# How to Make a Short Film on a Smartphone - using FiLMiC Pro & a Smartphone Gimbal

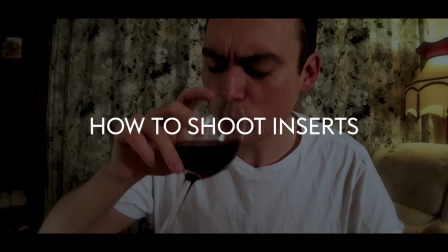[32:57]
An insert shot is inserted into the main footage of a scene, usually a close-up of some key action in the story,
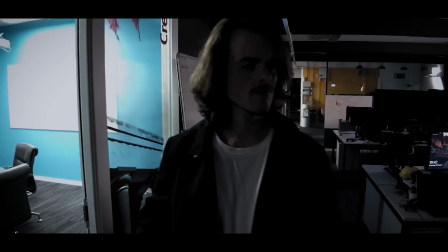[33:04]
but it can also be a little detail that the filmmaker wants to draw attention to.
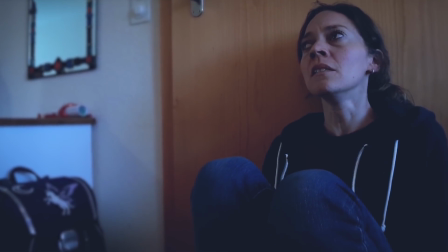[33:09]
You can also film close-ups to give yourself somewhere to cut to if needed, so you might film nothing but the actor's hands,
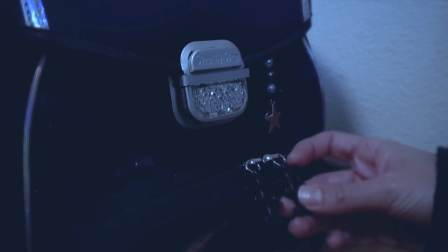[33:16]
which perhaps also reveals the character's emotions, like a clenched fist for anger,
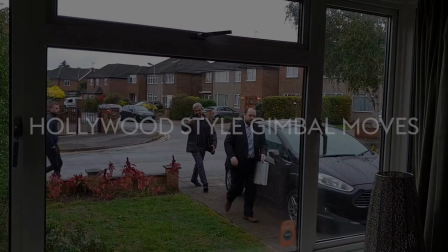[33:21]
or a shaking, trembling hand for stress, and stuff like that. It's great to have a gimbal as part of your smartphone filmmaker toolkit,
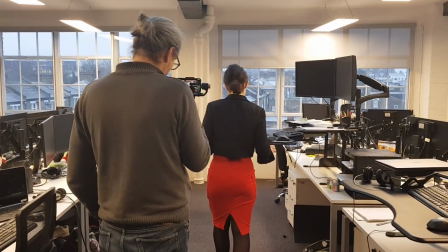[33:29]
but I wouldn't recommend you use it for every single shot, unless you have a particular idea for the look of your movie.
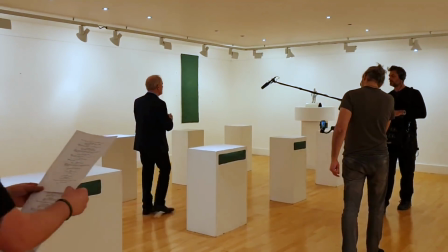[33:36]
In most movies, these shots are used for certain moments, for tracking, for dollying in on an actor, for crane-style shots, and so on.
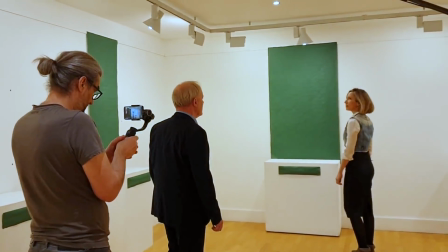[33:43]
I'll go through a few shots from Silent Eye and explain how and why I used a gimbal.
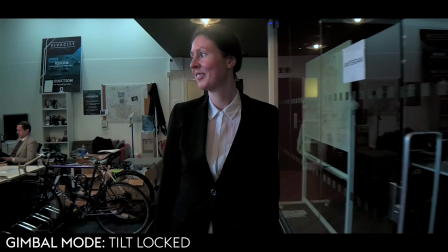[33:49]
When we shot the first episode, it was my first time shooting a short film with a smartphone and the first time using a gimbal, so I did end up using it quite a bit.
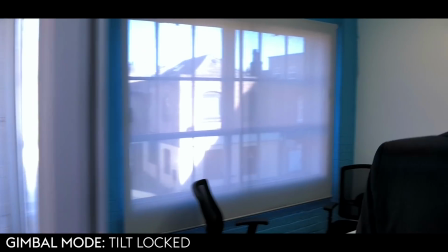[33:57]
I used it for these following and tracking shots, plus a POV shot from the view of the character, and some dolly left and right shots too.
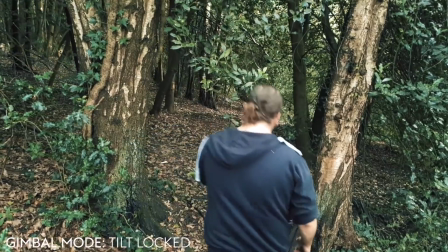[34:05]
And this is from episode 2, pushing forwards into the woods slowly, with the actors moving from behind me at a faster speed.
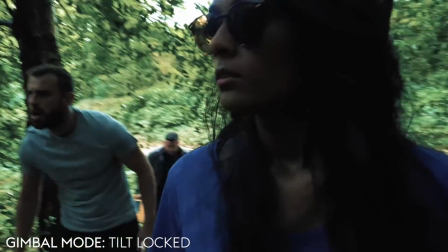[34:13]
I was pretty pleased with the way this shot came out, using the movement of the gimbal with the movement of the actors.
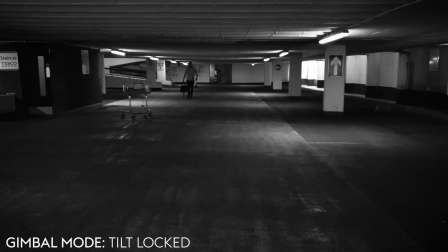[34:19]
This was another shot from that episode. It's pretty simple, but basically one gangster is waiting to do a deal with another gangster in an underground car park.
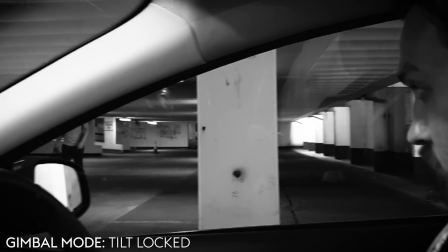[34:28]
So I dollied sideways as the first character approaches from way off in the distance, ending the shot on the second guy in the car.
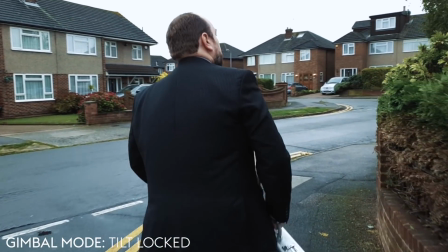[34:35]
And for the third episode, I decided to be a bit more ambitious with my gimbal moves. I wanted to try out some Hollywood-style stuff, more complex movement.
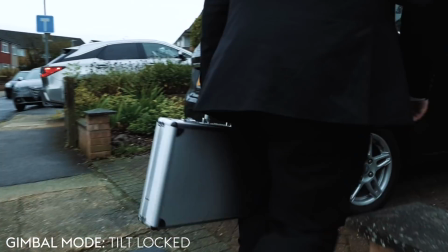[34:44]
This shot was at the beginning, setting up the story. I follow the actor, and as he reaches the door, I lifted the gimbal to end with a crane-style shot.
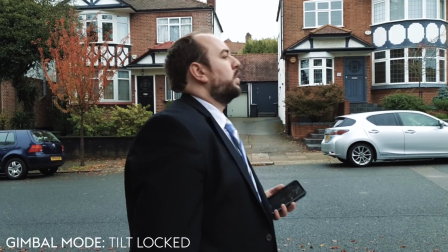[34:53]
This was a shot a bit later in the story, which took some coordination. We had one actor who walks along the pavement as his taxicab arrives.
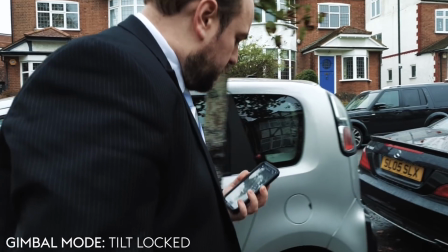[35:01]
Then we had another actor playing the cab driver, driving the car.
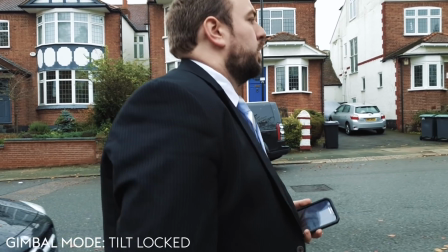[35:04]
Meanwhile, I was following the first actor with the gimbal at the side, and then I circle round as he opens the door.
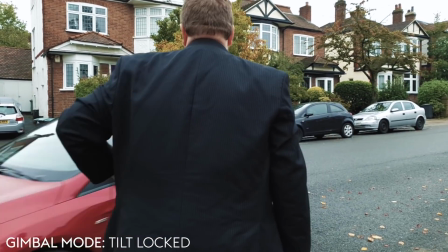[35:12]
So all this had to be timed to get the shot. But I really liked the way all these movements came together in one fluid shot.
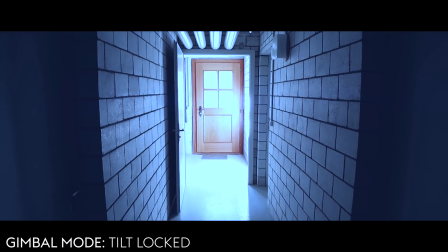[35:20]
And this was from the final episode, so I wanted to use the dynamic lines created by the pipes on the ceiling. I felt they added to the sinister atmosphere. Plus, they create an extra sense of perspective as well.
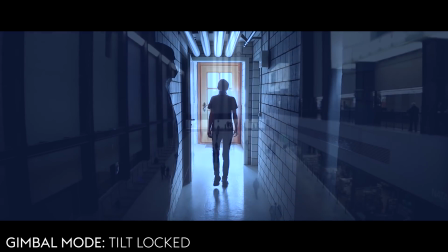[35:32]
So I did a really simple crane-style shot using the gimbal dropping down as the actor emerges from the door on the left.
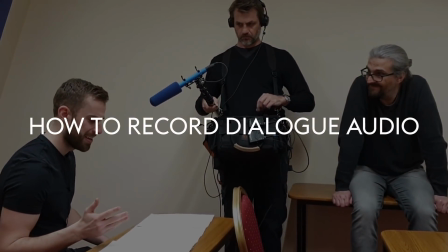[35:39]
There's an old low-budget filmmaker proverb which says an audience will put up with low-quality images,
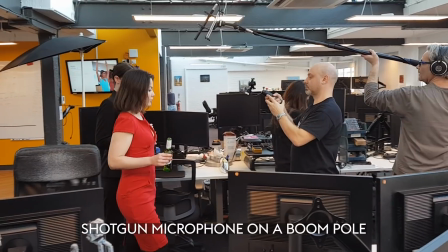[35:45]
but not low-quality sound. So how do we get great sound on a limited budget?
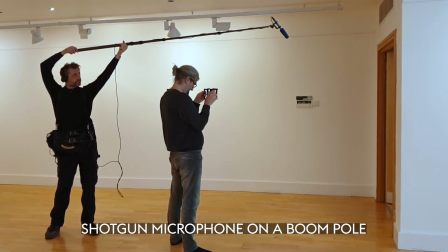[35:51]
If you're going to record your actors' voices, then you will probably need some kind of audio setup.
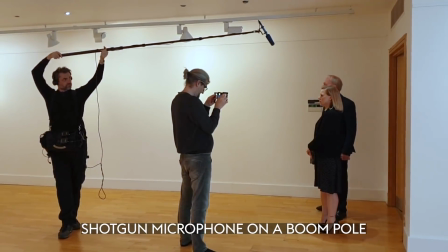[35:56]
There are two main types of microphone used to record dialogue. The first is a shotgun mic and the second is a lavalier or clip-on mic.
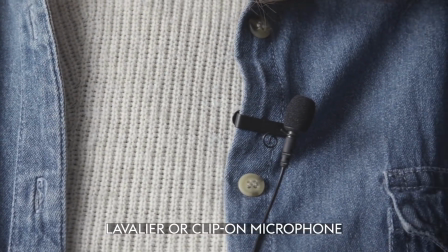[36:04]
Unless you're very close to the actor with the smartphone camera, I don't recommend using the phone's inbuilt mics.
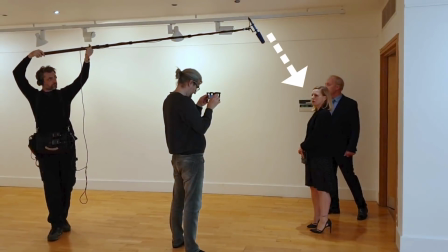[36:10]
A shotgun mic is known as a directional microphone. It's long and thin and aims to record audio only from the direction it is pointed. And this minimizes the background noise, which can ruin your audio quality. A lavalier or clip-on mic is known as an omnidirectional microphone, and that means it records audio from all directions. So the way this mic minimizes background noise is by being as close to the actor's mouth as possible. A shotgun mic on a boom pole will need someone to hold the boom. Clip-on mics are a bit more complicated, but once they are clipped on, you can forget about them.
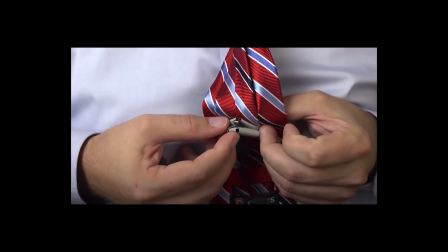[36:45]
To a certain extent. For narrative films, they need to be hidden in the clothes of the actor.
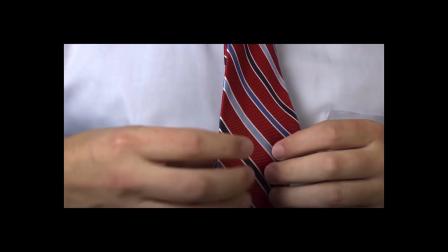[36:50]
You also need to try to avoid clothes rustling against the mic, which will make the audio unusable.
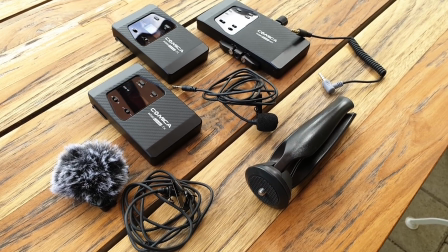[36:55]
For our last episode of Silent Eye, I used this Comica dual wireless clip-on setup.
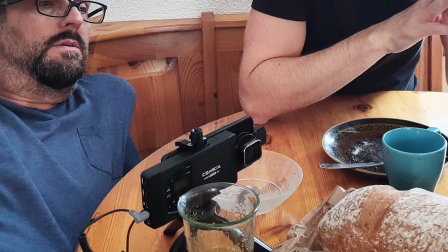[37:01]
It's designed to be used with smartphones, and it plugs directly in, and the receiver box attaches to the phone.